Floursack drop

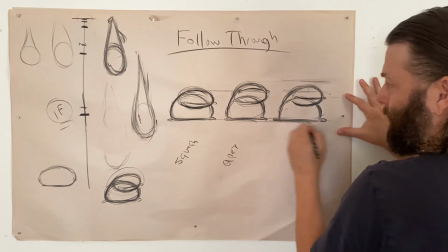1240s
And it settles like that. So do these 3 drawings first.
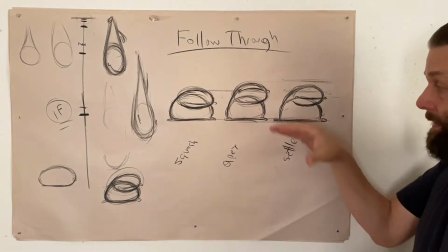1246s
And then you're going to want to play with the timing by adding drawings on what you need for this to have the proper spacing.
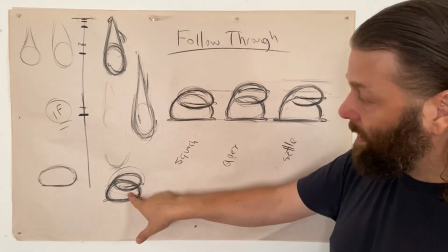1256s
So this is the follow through, right? So this obviously is this drawing. Once it hits the ground, it's immediately the squash drawing.
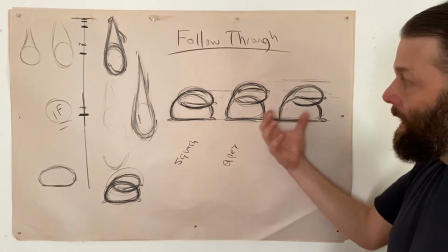1263s
And then this is where it has a ton of energy and you have to dissipate that. However, it's a little more complex because there's the possibility of a bounce, right?
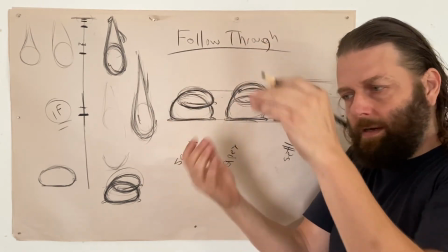1271s
So this is the primary form, this bottom mass. This is the secondary one.
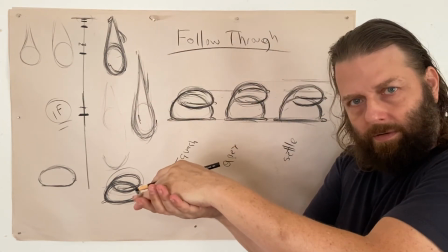1276s
This plants and this follows through, right? Squash, settle.
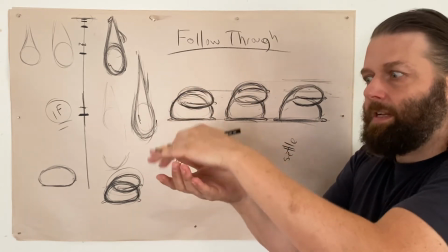1281s
Sorry, squash, apex, settle.
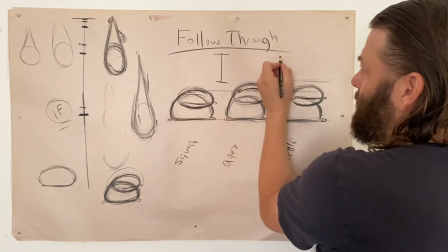1287s
You're going to have essentially 2 timing charts between these drawings. So this is kind of often when you see timing charts in actual animation, this is more how they're functioning, right?
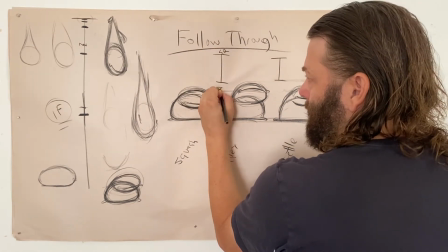1295s
So that this drawing is the squash, this drawing down here is the apex, and then you have to decide how many drawings you want in between.
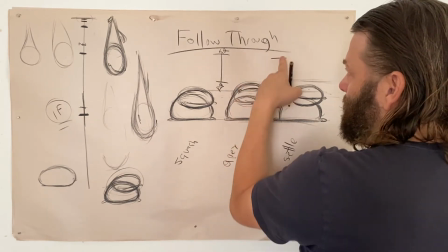1304s
This is what's called in-betweens. And then this drawing here, what this is referring to is, again, the apex, and then this is the settle.
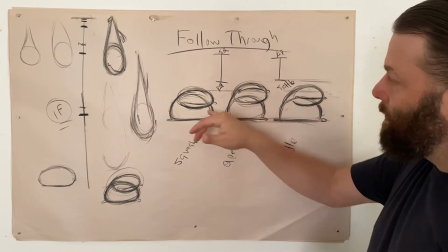1314s
So here you want to decide. Now, many ways, so this is time going down, right?
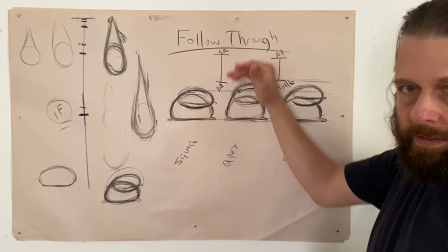1320s
So obviously this is moving upwards, so they're a little bit in reverse. Hopefully that's not too confusing.
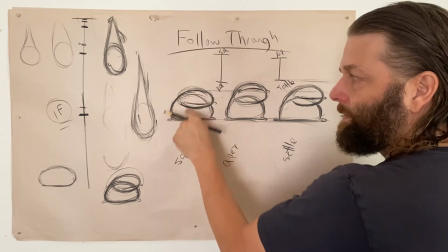1326s
But this is going to pop off of, you don't want to slow into this movement at all.
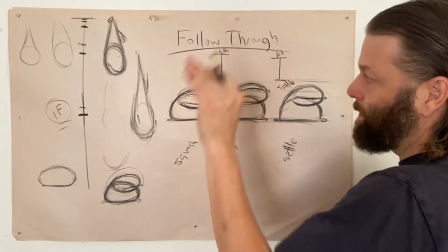1331s
You want to pop out of it. So it's really kind of a real super sharp pull out.
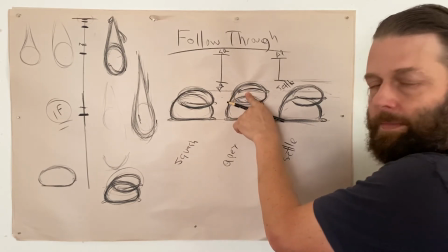1337s
There's the possibility of a cushion, right? Same thing as a slow out cushion into this.
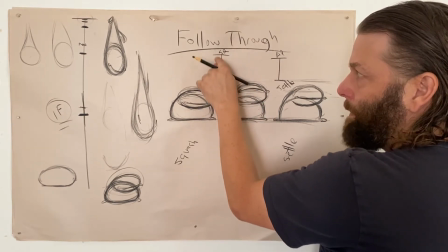1345s
So there's a possibility you'll have a drawing down here, but the pop out of the squash, there'll be no drawings here.
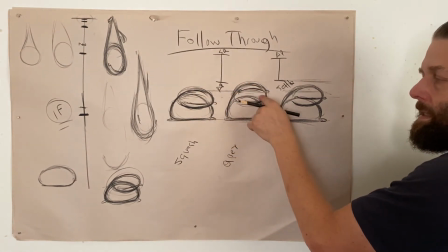1350s
And then this is the apex, so it could ease in or slow in to a new movement here.
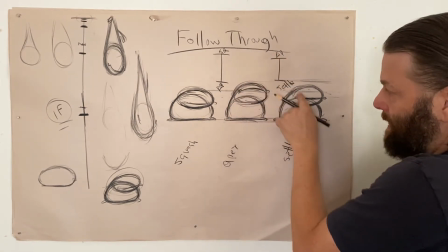1357s
So there's possibly drawings here, but in the settle, there certainly will be drawings.
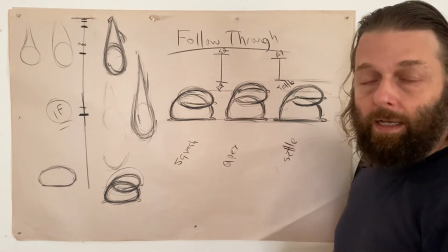1361s
And I say possibly all the time throughout this because it's quite likely, and I would say maybe even most likely, you won't have any drawings between these 2 keys.
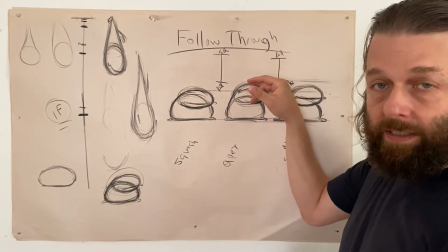1370s
You probably won't even have any drawings up here, but you'll definitely need to settle. Depends on your animation of it.
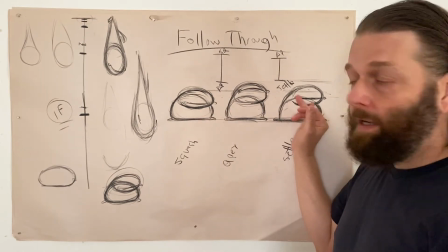1375s
Depends on the movement you designed in your keys, what will determine how many drawings you need.
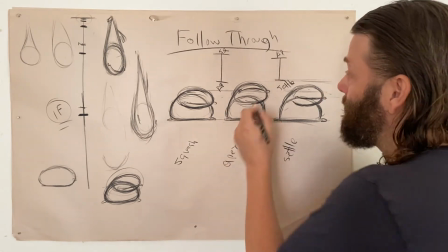1381s
So quite often, you just need 1 or 2 drawings down here, right?
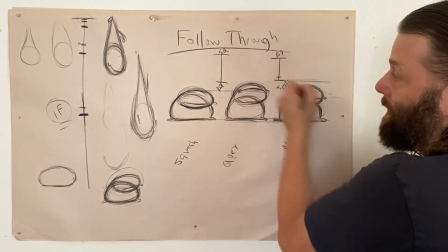1388s
And you're gonna really, so here this is a cushion into the settle, right?
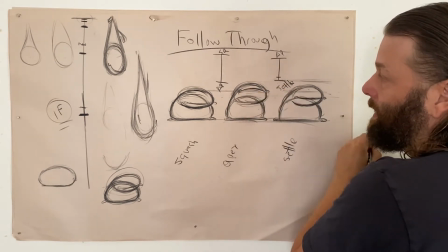1392s
So just before favoring this drawing, and definitely not anywhere near that drawing.
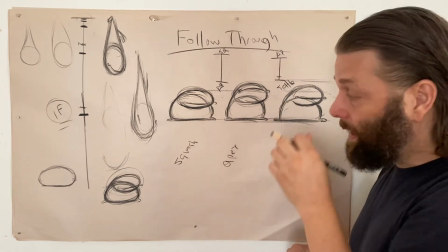1398s
So that might do it. And what I recommend in this case is you're just getting used to this.
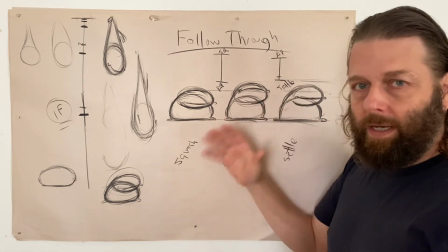1403s
And of course, like I said, depending on what your keys set up, you're gonna need to figure out what it needs in regards to in-betweens.
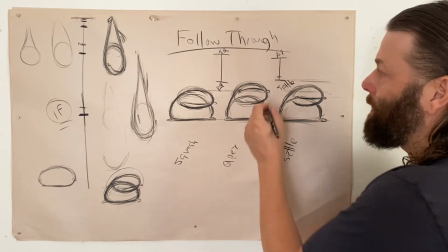1410s
So start by making that drawing, and then I would say if that's not enough, try another one here.
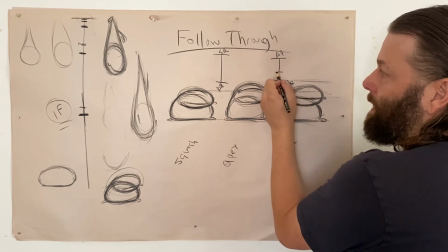1417s
Now, if you look the way I'm setting up the spacing, it's very important I'm not putting anything in the half, right?
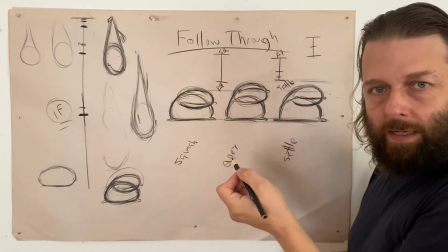1422s
If you make a half as an extra, if you add a drawing, you're actually not creating in any way a slow in and slow out, because this and this makes both sides equal.
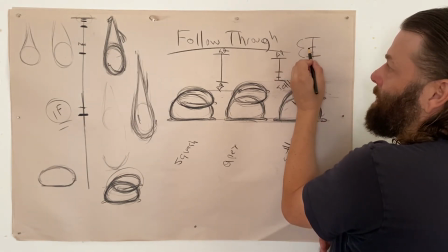1431s
Now, once you start putting another drawing here, these 2 are, this is halving. These 2 are still equal, but now it's like these 2 are slower than this, right?
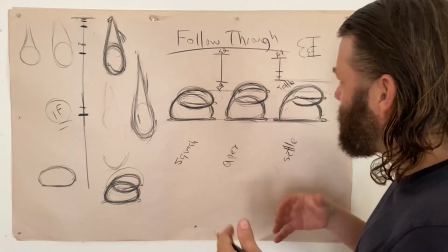1441s
So often in kind of animation, you will see them having drawings,
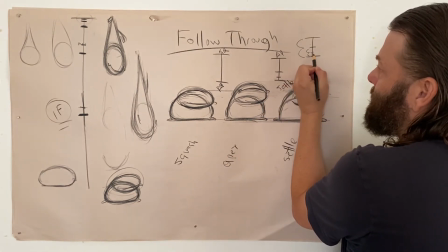1446s
but the thing is they get so many different halved drawings that maybe the last 2 are always even spacing,
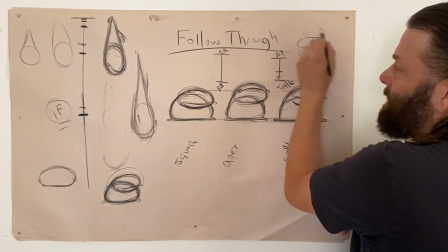1452s
but here you will start to get an effect of a slow out.
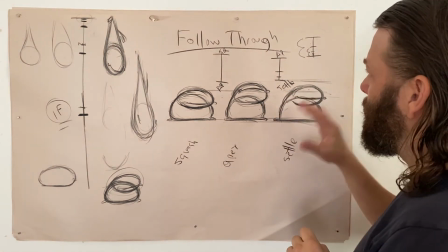1457s
Now that's a little bit of an aside, so don't worry about that too much, but I thought it should be kind of explained.
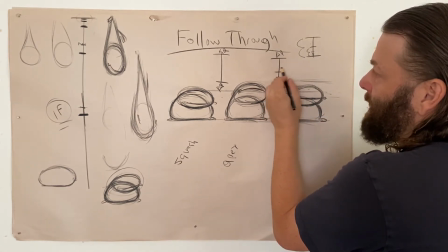1463s
But that's why we're not using a half. So if you really look at this, is maybe roughly a 2/3 down, and this is kind of 2/3 down, and that'll create a much more fast
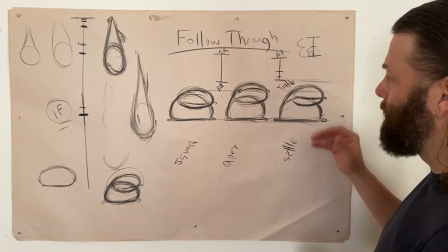1474s
slow out.
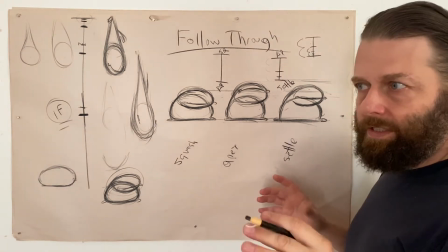1476s
Now the option, I shouldn't say the optional, but maybe you'll need them drawings,
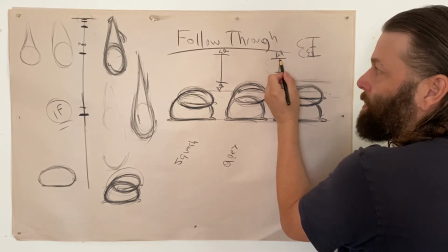1481s
or you might need one coming a cushion out of the apex,
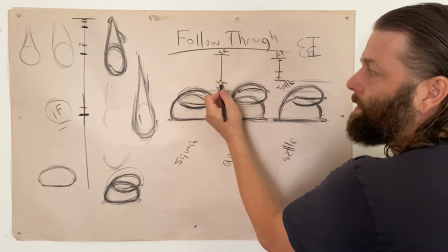1486s
in other words, a slow in, and you might need a cushion prior to that into the apex,
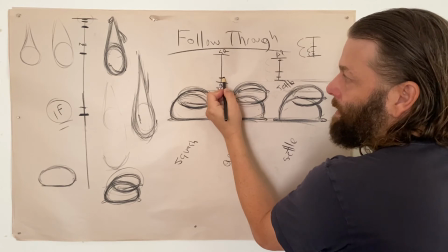1491s
so in other words, kind of a slow out, right? Those are the big question marks.
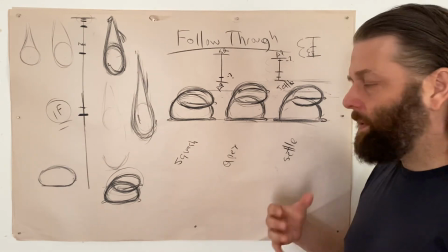1500s
And even this one's possibly a question mark. So you'll need to play a bit to feel it out to what's the most kind of what makes us feel right, so the settle's appropriate.
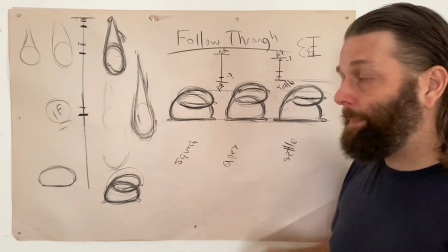1509s
Make sure it doesn't pop. That's a very key thing.
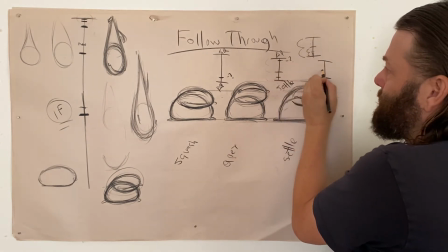1512s
Um, and if you do just use one drawing, like I said, like, and even if you kind of just use a drawing, as soon as you're getting closer to the half, it will just kind of feel not like a cushion,
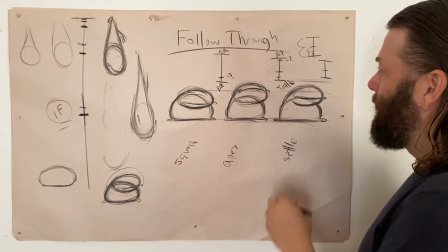1521s
but like a stop, and that won't work.
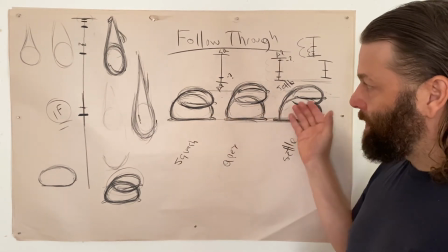1524s
But like I've said already now quite a few times, really depending on how you set up your keys is going to determine what you need in regards to in-betweens.
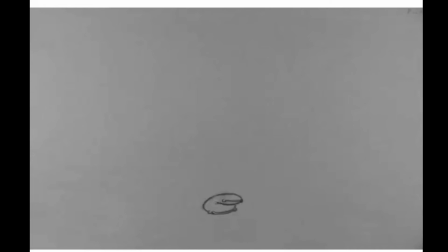1532s
Okay, that's the Floursack. Let's look at a couple Floursacks here so you can kind of get a sense of how these kind of work in motion.
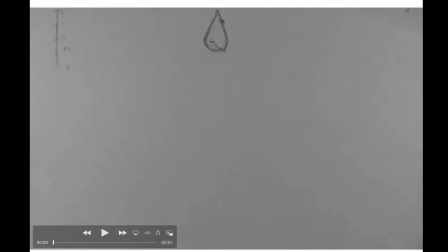1541s
So of course, first off, this is actually quite a short test, as you can see. That first drawing is really important that you set it up as being already heavy. As I mentioned earlier, you do not need to get into why the Floursack falls, it just falls. The reason it falls is because you are an animation student doing a Floursack test. That's all we need.
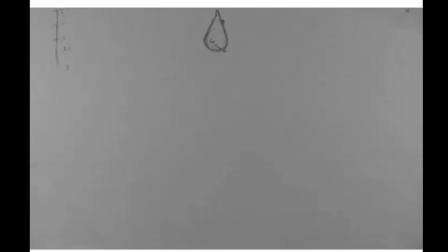1562s
That first drawing really should be kind of feel heavy already, and then of course when it falls, it needs to, through its timing, also feel heavy. Right. So again, see, it's really fast as it falls, and then there's that idea of follow through at the end where the secondary mass does that little bounce, right, and then a settle with it.
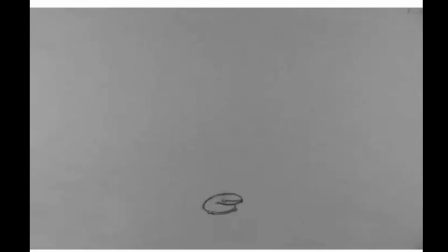1581s
Let's look at this one frame by frame. So obviously, sure, start here with this drawing, and then just barely moves, just like the ball bounce. Here, at this moment, there's essentially little to no difference between the Floursack and the ball bounce.
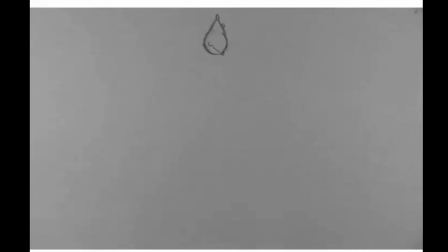1598s
After this, we'll start to feel it, right? So now it's going much faster. There's that kind of extreme stretch slash smear I was talking about. Hits the ground with squash drawing. In this case, it pops up straight to its apex with an in-between, and then the settle.
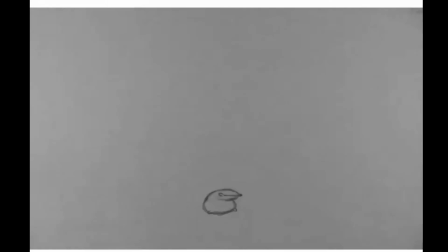1616s
So right, so this had that two drawings of cushion into the settle. That's a pretty common result I see students do, so that's a good place to start. Remember, when you're thinking through the logic of this as it hits the ground, it has the most energy here. And you want this drawing to feel a bit compressed, right,
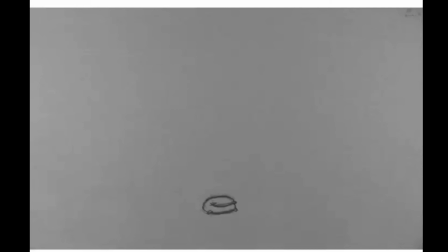1635s
with that secondary mass pushing into the primary mass, so that when it pops off, you feel the energy from that. And then you're into the settle. Now, there's a chance you'll need to cushion into the apex. That will be most likely.
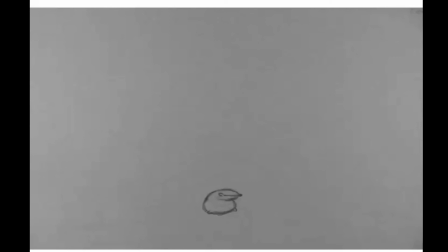1650s
The bigger your secondary follow-through bounce, the more likely you become needing that cushion into the follow-through, and then possibly then a cushion out of the apex.
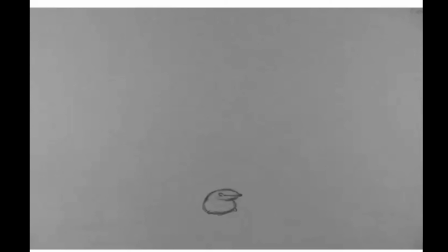1664s
Excuse me, I should have said earlier, a cushion into the apex, and then possibly a cushion out of the apex, and then it's going to be about the amount of settle you need here. If you look at this one, that's the next one I'm going to show you only has one drawing of in between of settle into its settle position.
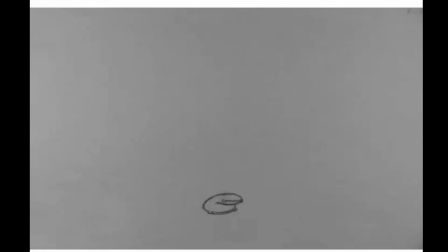1681s
So notice how this one feels a little soft comparative to the other one. All right, let's look at the other one real quick.
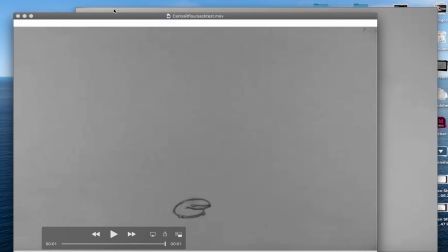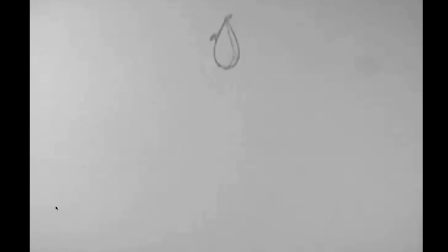1693s
Same thing here. Have that drawing up top. Feels heavy, falls, hits the ground.
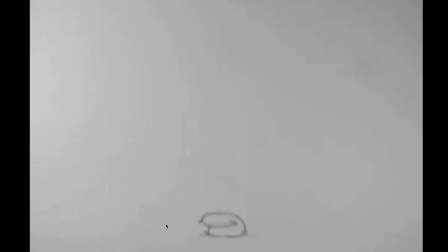1699s
You can see the follow through here feels a little sharper, right? When it's a little less soft. And we're only talking about one drawing's difference when it hits when it settles. This has a very similar structure to the previous, right? You start here.
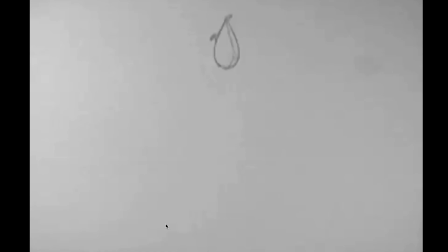1713s
This one has a little bit faster of first spacing, but even this would be usable on a ball bounce, right?
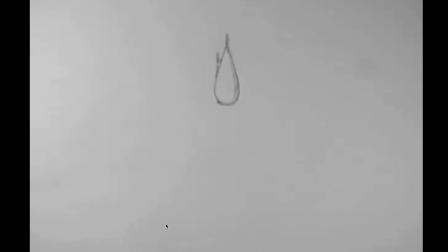1721s
And it gets faster, really stretched here.